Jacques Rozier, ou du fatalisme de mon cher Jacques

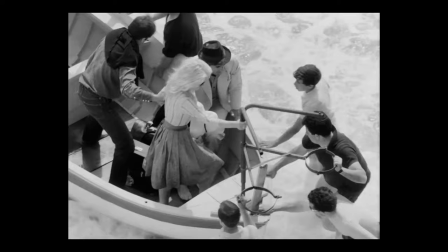[8:37]
Et c'est vrai que tu t'amuses à filmer cette bébé. Car est-ce qu'elle est vraiment elle devant les caméras?
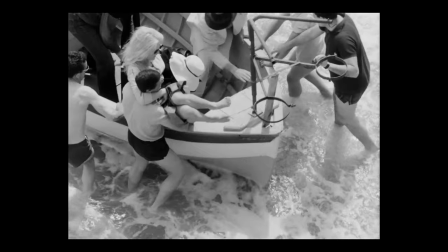[8:42]
Toi qui t'amuses à capter le réel chez les comédiens, le vrai, ce qu'il y a de plus
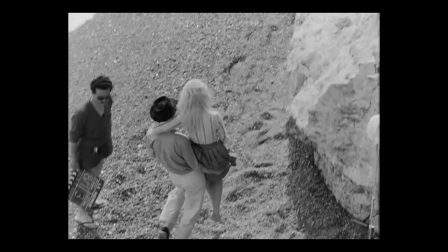[8:47]
humain, comment réagis-tu face à Brigitte Bardot, dont l'image a été déshumanisée et qui est devenue une icône,
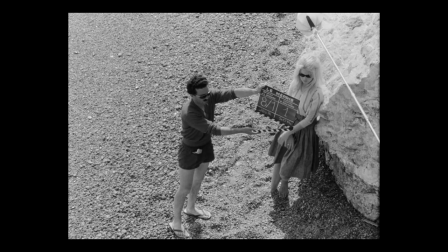[8:52]
soit tout l'opposé de tes personnages rosiriens? Eh bien, tu la filmes aussi. Tout comme tu filmes toute l'équipe du film dans Le Parti des choses, et tu diras très bien que...
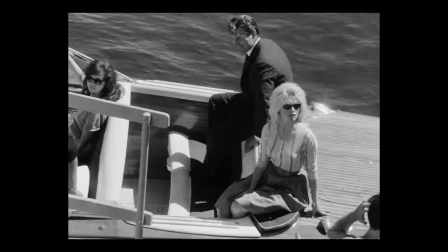[9:01]
La caméra est d'abord un appareil de prise de vue. Et mettre en scène, c'est prendre modestement le parti des choses.
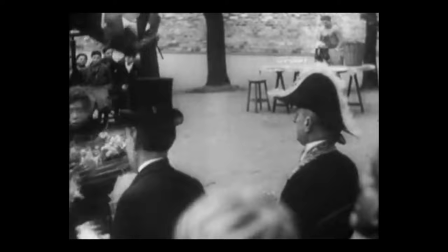[9:08]
Cette dimension documentariste, je la prolonge l'année d'après avec un cinéaste de notre temps sur Jean Vigo.
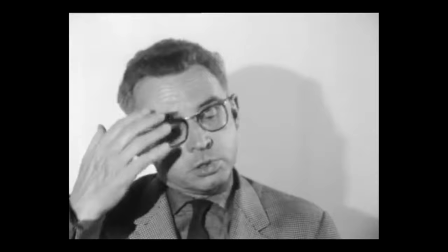[9:13]
Cette émission ayant pour but de filmer des cinéastes par des cinéastes, ou au moins de retrouver des archives.
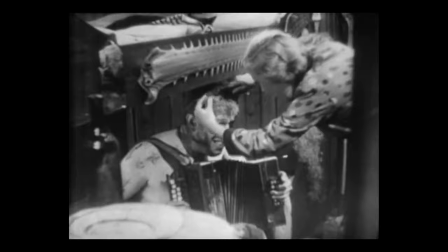[9:18]
Et oui, pour toi, pas de chance, Jean Vigo est mort en 1934. Mais 30 ans plus tard, tu lui rends hommage par des entretiens avec des personnes ayant côtoyé le cinéaste. Tu dis avoir essayé de faire revivre Vigo, non à travers des considérations générales, historiques et critiques, mais comme un être qui existe à travers ceux qui en parlent. Et puis après, plus grand-chose.
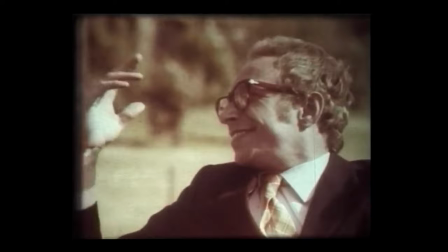[9:38]
Tu sors bien en 1966 Roméo et Jupette, un court-métrage qui marque ta première collaboration avec Pierre Richard, mais rien de bien important.
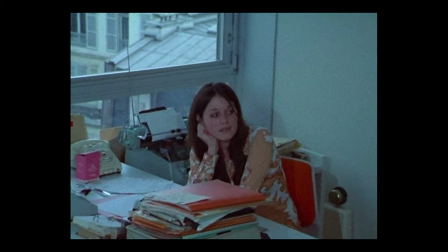[9:46]
Et puis, en 1973, sort son deuxième long-métrage, tourné 4 ans plus tôt en 1969.
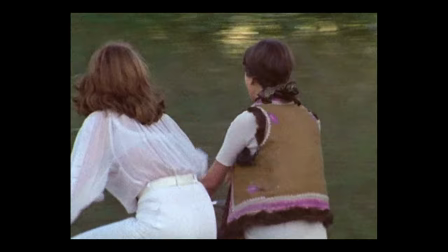[9:52]
Penchons-nous donc sur Du côté d'Orouette, ou plutôt du côté...
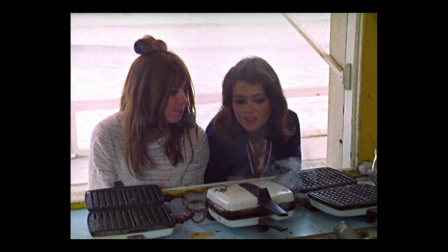Orouette.
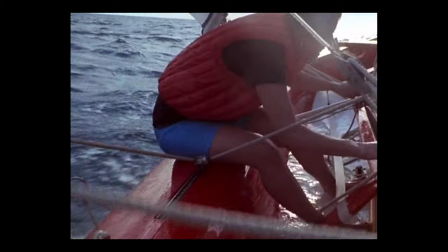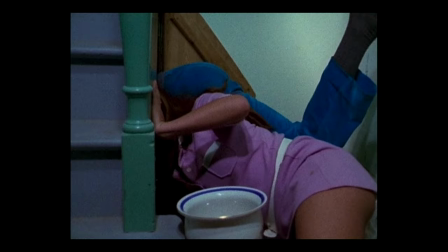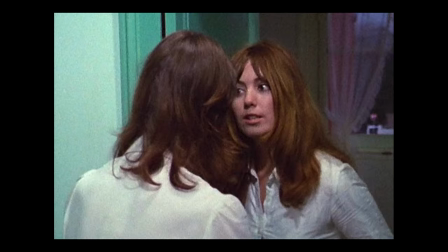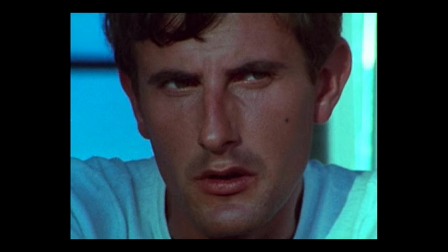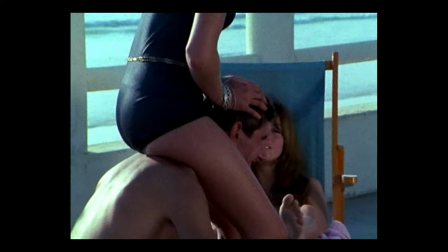[10:30]
du côté d'Orwell, ou comment trois parisiennes vont sadiser un dragueur maladroit.
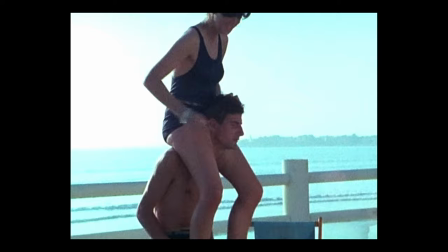[10:35]
Tels sont les mots de Jean-Marc Lalanne, critique aux Incorruptibles, résumant assez bien ce film où Bernard Ménez,
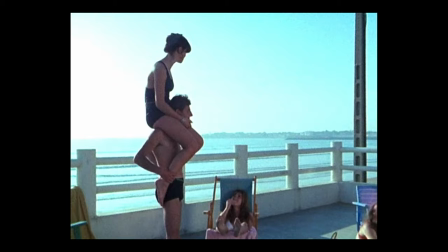[10:40]
pour qui cela sera votre première collaboration, joue le rôle d'un chef de bureau essayant de draguer une de ses collègues,
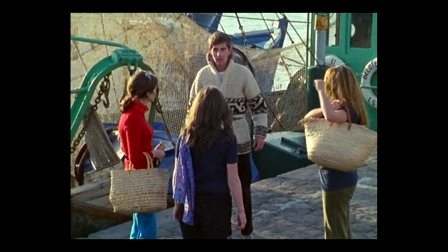[10:46]
celle-ci étant partie avec deux amis sur la côte atlantique pour y passer des vacances bien tardives, puisqu'on se situe au début du mois de septembre.
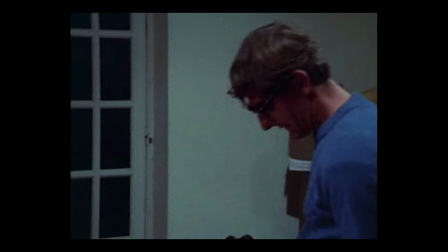[10:52]
Bernard Ménez les rejoindra, comme par hasard, quelques jours après leur départ, et les jeunes femmes se feront un malin plaisir à le ridiculiser.
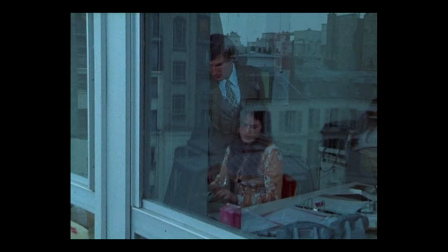[10:59]
C'est peut-être le film qui caractérise le mieux ton cinéma,
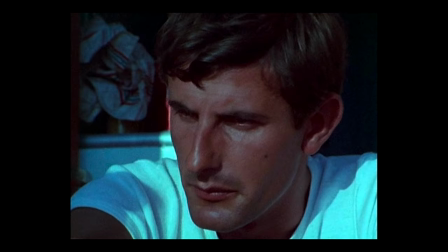[11:02]
car si la première séquence instaure une ambiance assez stricte avec Bernard Ménez dans le rôle du chef de bureau, certes modeste mais quand même,
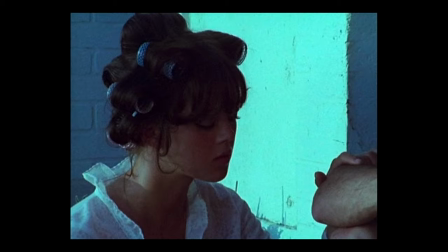[11:09]
la suite montre ce personnage avant tout isolé lorsqu'il n'est plus dans ce lieu et devenant de plus en plus seul, de plus en plus triste.
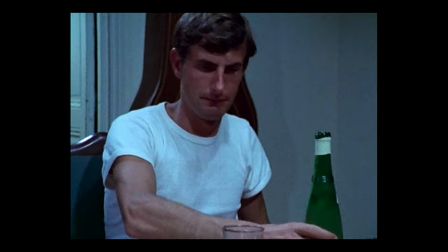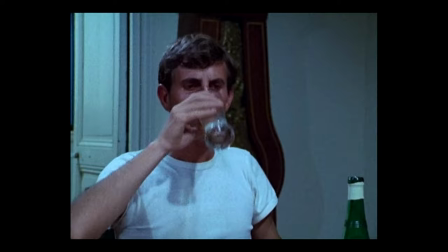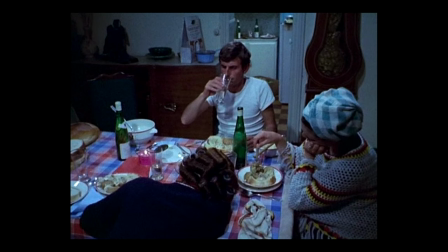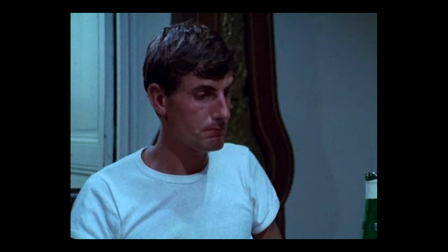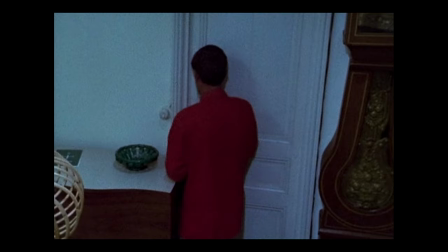[11:42]
On a aussi beaucoup d'improvisation pour être plus proche du réel, et on va même laisser quelques ordres que tu donnes à Bernard Ménez.
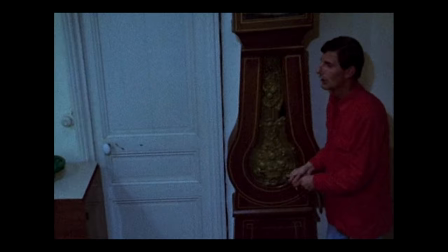[11:49] Ça y est, je vais mettre la casserole.
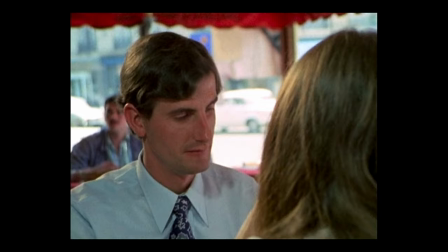[11:56]
Et puis, c'est vrai que t'as réussi à trouver l'acteur incarnant le mieux des personnages rosériens avec un visage et une voix parfaitement appropriés au comique,
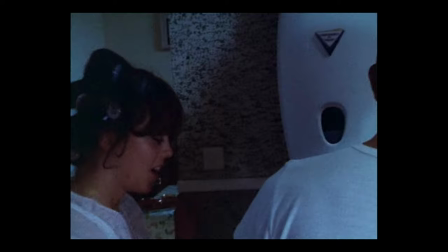[12:05]
mais pas au dramatique, ce qui rend le traitement des filles encore plus dur pour le spectateur, et quand son personnage explose, c'est Bernard Ménez qui explose.
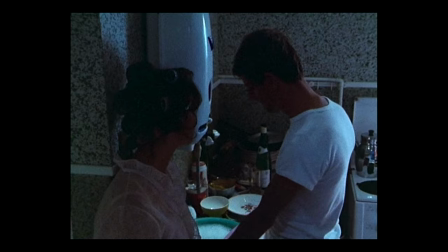[12:13]
L'humeur des acteurs, je la capte de telle façon que l'énergie passe dans le film.
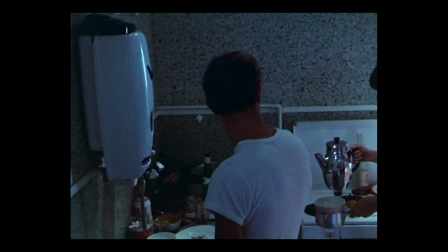[12:20]
Bernard Ménez, quand il est arrivé sur le tournage, il était un peu dans la situation par rapport aux jeunes filles du film.
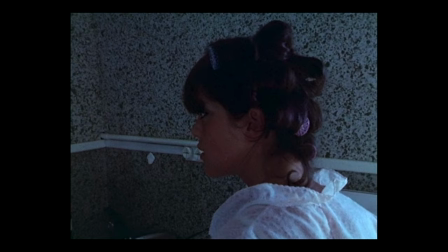[12:27]
Il était un peu dans la situation qu'on voit dans le film. C'est-à-dire qu'il était un peu pris comme le toutou, comme le personnage qui fait rire ses demoiselles.
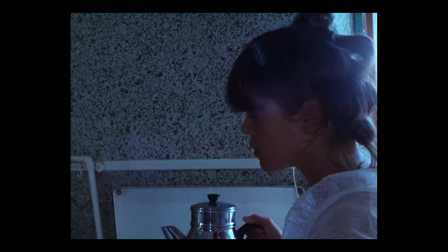[12:35]
Mais tout ça étant sans aucune ambiguïté sur un plan amoureux. Bon.